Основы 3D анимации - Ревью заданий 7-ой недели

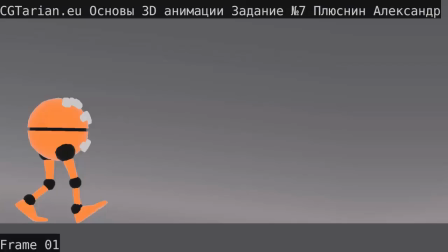0s
Всем привет, и это еще одно ревью, и на этот раз мы рассмотрим походки, циклы походок. И начнем ревью с работы Александра Плюснина. Давайте включим и посмотрим, что у нас за анимация есть.
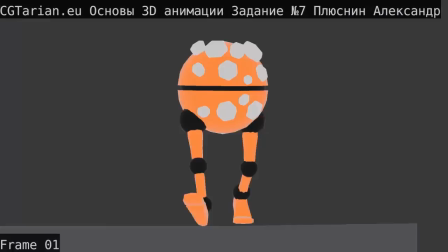15s
Ага, ну, персонаж движется, и это можно начинать называть анимацией, но это не совсем еще анимация,
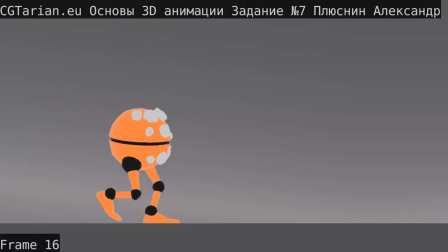22s
потому что много что пропущено, он дергается, есть какие-то лишние у него движения, он не выполняет все те движения,
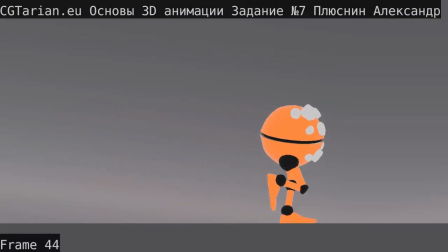29s
которые мы прошли в уроке. И что я хочу сказать насчет цикла походки, это
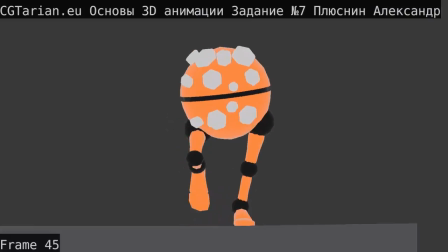34s
эта анимация одна из самых простых анимаций персонажа, потому что здесь есть схема.
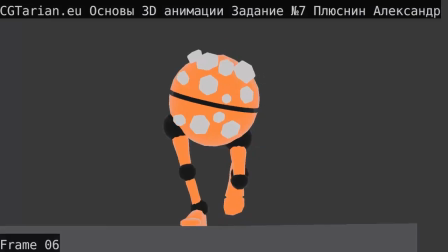41s
Здесь не нужно что-то придумывать или работать с актерским мастерством, здесь нужно просто по схеме
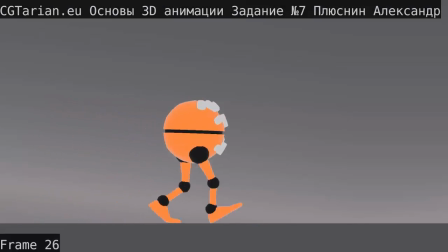48s
выполнить те как бы упражнения, поставить те позы, которые заданы, поставить в нужные кадры, которые, опять же, номера кадров даны,
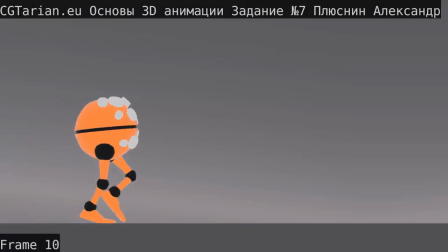55s
и получить походку. Так вот, задание довольно-таки простое. И что я бы хотел порекомендовать по поводу вот этого задания,
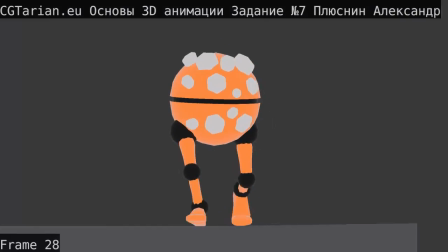63s
это еще раз внимательно пересмотреть лекцию и не спешить сдавать задание ради птички, а именно
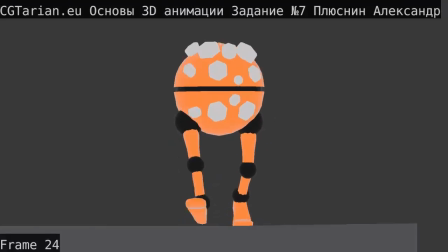71s
постараться понять, что объяснялось в уроке, когда мы анализировали видеореференс, что объяснялось, когда мы создавали анимацию, и это внести сюда, в поправки.
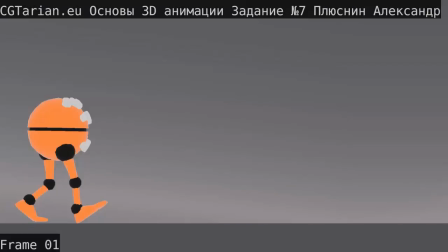81s
Потому что, если мы пройдемся сейчас по позам, то это должна быть контакт-поза, когда нога, та, которая впереди, она должна быть, ну, выпрямлена или практически выпрямлена, но должна выглядеть как выпрямлена. Шаг должен быть чуть больше, мы это рассматривали, ну, скажем, ну, натуральный.
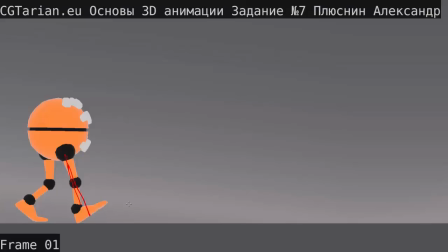100s
Вот, потом позы не нужно, ну, как бы придумывать, или, точнее, их можно придумывать, но придумывая позы, нужно обратить внимание, насколько они выглядят правдоподобно. Не реалистично, а правдоподобно. Здесь слишком сильно задран носок.
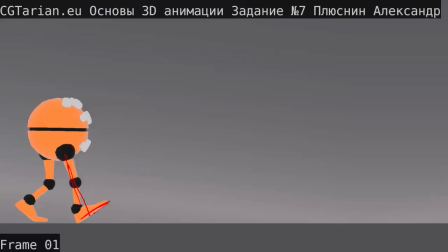117s
И он ничего не говорит, он не выглядит здесь мультяшно, он просто слишком сильно задран. Я бы рекомендовал его здесь уменьшить. Так вот, что в этой позе подправить? Это обязательно более ровную ногу, сейчас мы ее немножко более ровнее, чуть дальше, чтобы шире шаг был,
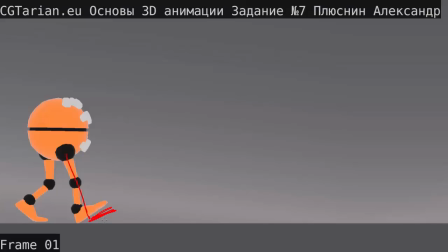136s
не так высоко поднимать носок, а чуть ниже, чуть уменьшить этот угол, потому что это уже вот этот угол, который сейчас есть, он немножко некомфортный для стопы. Если ты попробуешь так сам поднимать вверх носок и стопу вот так вверх сгибать, это даже напряжение, это точно не расслабленная нога.
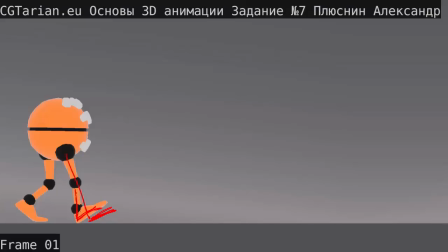156s
Когда мы идем, ноги при движении вперед и при постановке, они так не напряжены. Эти мышцы не тянут как бы вверх вот так вот стопу. Вот, здесь не хватает, значит, четкого контакта.
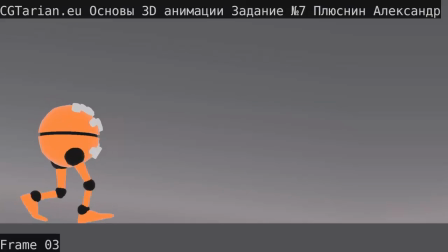172s
Идем дальше. Тык-тык-тык. Слишком долго опускается нога вниз. Раз, два, три, четыре кадра. У нас хватит так. Вот это контакт.
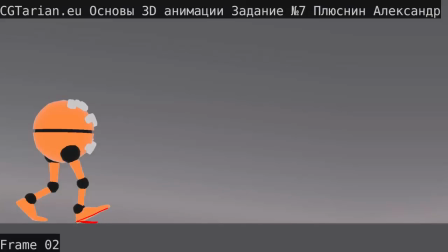186s
Раз, опустилась пятка и стопа, и носок в воздухе, и два, все опустилось. Вот. Вот чего нам хватит здесь. Идем дальше. Это у нас extreme down.
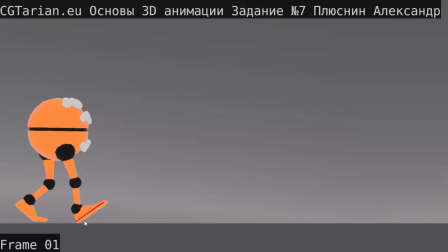205s
И еще нога не успела опуститься вниз, уже у него двигается и отрывается вот эта нога. Вот, она не должна ехать. Пока это не приземлилось полностью, это ездить на месте и двигаться не должна.
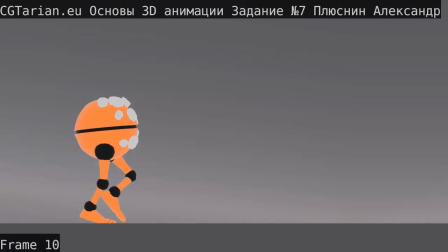224s
Вот тут у нас должен быть extreme up. Это когда он, ну, может и так быть, ну, приподнял пятку, стоит только на носочке. Можно и сильнее приподнять, но эта нога должна быть прямая. Он экстремально, как бы, высоко или максимально высоко в данный момент выдвигается.
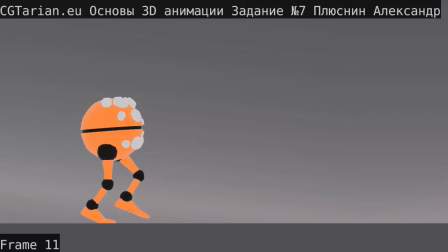244s
Вот, это здесь не сделано.